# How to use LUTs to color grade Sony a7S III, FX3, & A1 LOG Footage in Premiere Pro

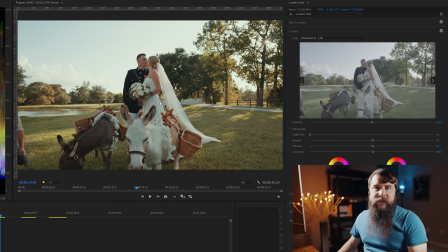245s
I made these LUTs to require minimal tweaks, but as you can see with this shot, they will still require a bit of modifications due to how I film these clips.
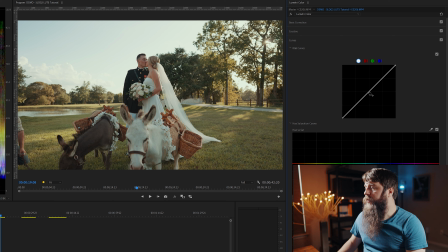253s
Go over here to Curves, and I'm going to go over here to the Midtones, click and create a point.
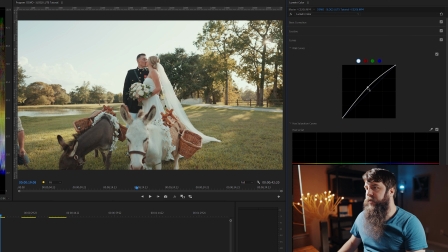258s
I'm going to bring the brightness of the Midtones up just a bit, but now my shadows are looking a little bit too bright, so I'm going to click here. I'm going to bring down the shadows just a little bit more. Just a smidge, because the shot was so dark and the couple was in the shadow backlit by the sun,
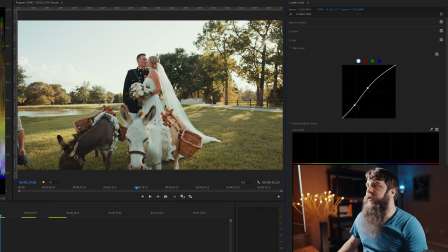275s
I find that that little tweak is making this look pop. Next, let's go over here to the color wheels.
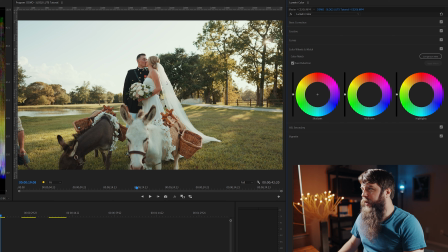280s
And I feel like this shot, I like how warm it is, but I want the skin tones to be slightly less warm. So I'm gonna drag these midtones oh so slightly down, make them slightly cooler. And then for the highlights, I'm gonna shift to make these slightly warmer because I do want that golden sun effect.
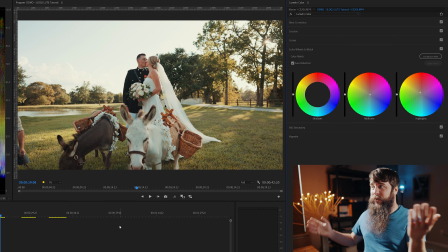299s
but I don't want it to be overpowering on the skin tones. All right, and as you can see, few minor tweaks, this LUT is looking awesome.
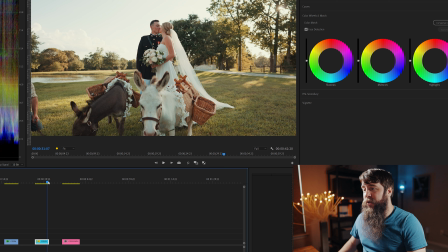306s
Let's go on to this second clip now. If you watched my last video, you'll know this is the groom getting ready for the day.
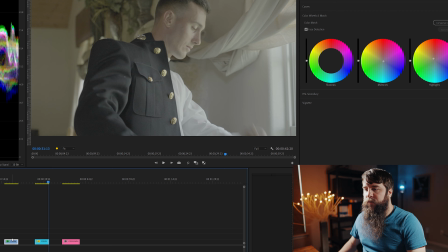314s
And let's click on the first clip now, go up to effect controls.
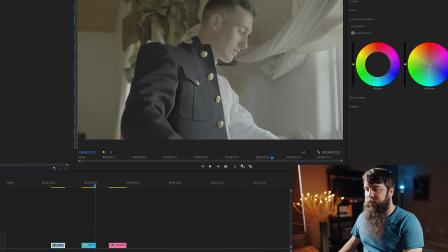318s
We're gonna copy this Lumetri color effect by pressing Control C or Command C if you're on a Mac.
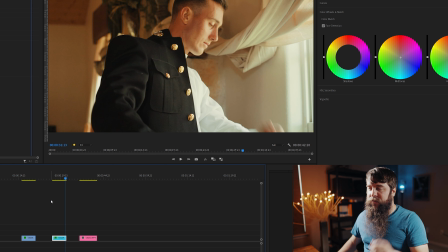324s
Let's click on this second clip and I'm gonna press Control V or Command V if you're on a Mac, and we're going super golden skin tones here.
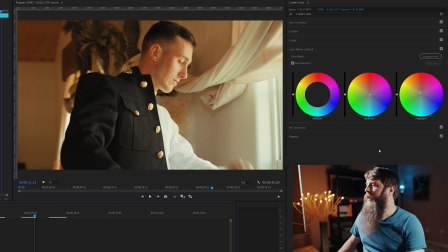332s
Little too intense. So let's dial this all back. I'm going to double click on these two color wheels here to bring those colors back. Now let's see about cooling this off. So our midtones are these skin tones here. So let's drag that down into the blue, gonna cool it off, cool it off.
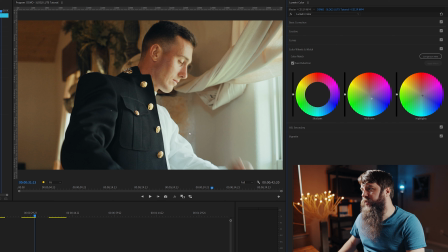348s
Let's cool off the highlights just a little bit too, make sure his shirt's looking real white. There we go. So we still have like a nice, real warm, healthy looking skin, but not too warm, not too tan. You gotta be careful, you don't make people look too tan. Some people may like to look more tan, but you gotta be careful with that.
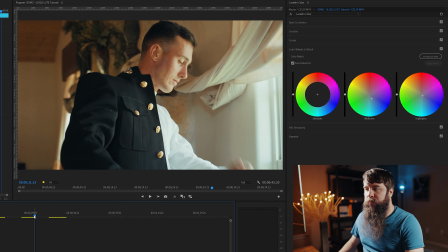366s
Looking at these two shots here now, I think they're really matching up well between the two of them. That leaves us with the last shot here.
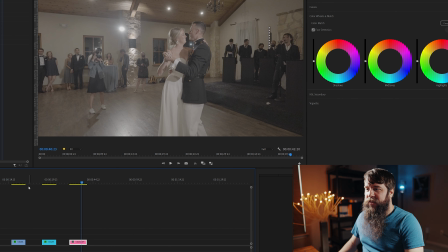372s
We've got the couple dancing. All right, I'm going over here to the second shot because this is a shot that I cool down.
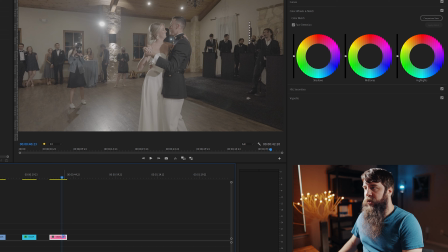377s
Control C to select this effect. Control V, there we go. Okay, not nearly as warm.
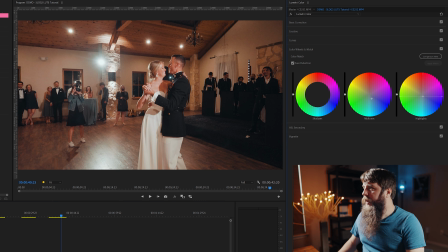383s
A few minor tweaks need to happen though. Drag down the highlights here, cool those off a bit.
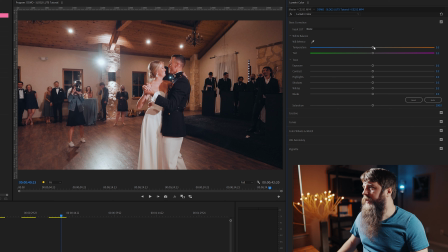388s
Now this shot is still looking a little warm, so let's go up here to the basic correction tab, and I'm going over here to temperature, which is going to affect the temperature of the entire clip, and I'm going to drag it just a few points to the left. So there we go, we're adding some more blue in, dress is looking white, his pants are looking white,
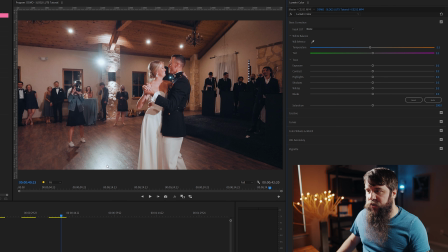403s
skin tone's looking good, still a warm image, but that's going to go well with these other two shots.
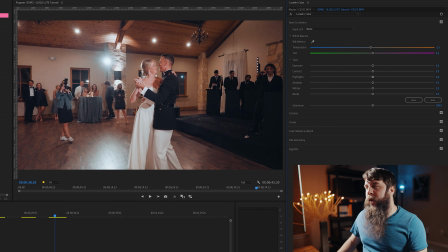409s
Now looking at their dress and skin, they still look a little red, so let's make one last tweak here on the tint. We're going to take the tint and we're going to take it from, if you go to the right, we're going to go pink, but if we go left, we're going to go green, and we're just going to go a little green. We're going to add just a bit of green back in, and so suddenly, dress is looking whiter,
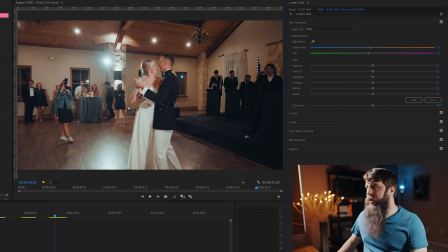426s
pants are looking whiter, and skin tones are looking really, really great. This couple's popping off the screen, and so you see how simple this is. Just a few minor tweaks. I love being able to go back up here to the basic correction, and then I can make little modifications at this point, but you really don't have to make a ton of changes with LUTs.
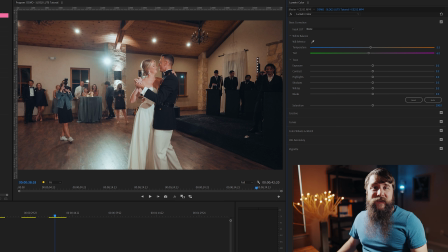444s
As long as they're good LUTs, they're pretty easy to work with. Let's play all these clips back now and see how they look.
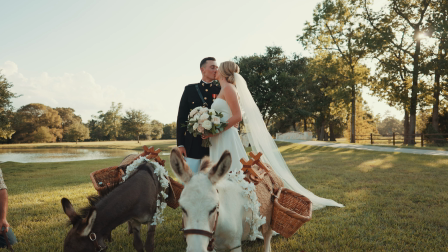449s
We got those warm sunset skin tones looking really great with the donkeys, love them.
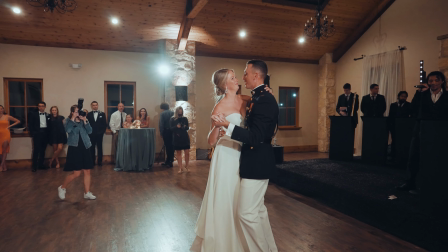456s
Then we've got the groom getting ready and he's looking great. Lastly, we have the couple dancing, and even under this warmer tungsten lighting, I think they look awesome.
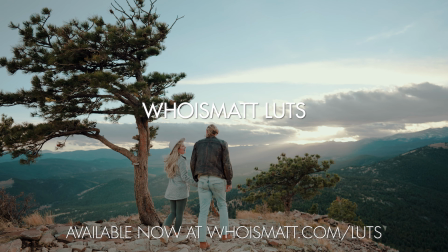464s
With that, you now know how to color grade your footage in Premiere Pro using LUTs. And my Who Is Matt LUTs are linked down in the video description if you want to check them out.
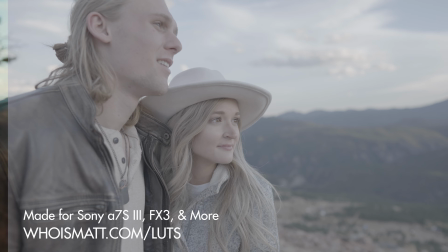473s
With that, thank you so much for watching.
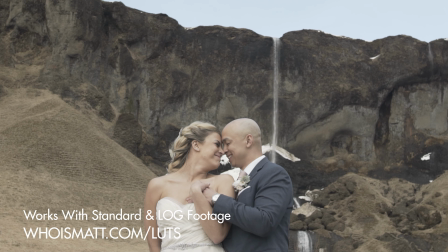475s
Lastly, if you happen to be a wedding filmmaker, as you've seen from these clips, I am, you probably want to book more couples and film more weddings.
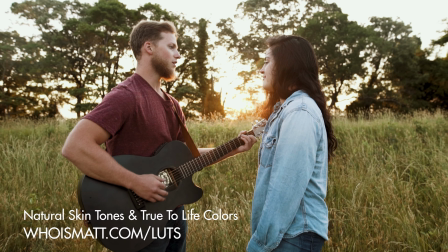483s
To help you out with that, I've created a free guide that's going to walk you through some practical steps that you can take right now in your business to book more couples and film more weddings.
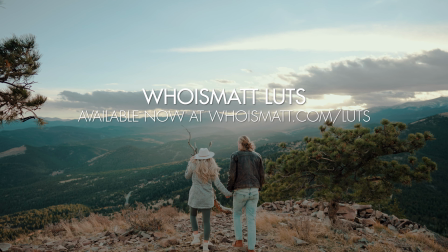491s
It's a completely free gift to you.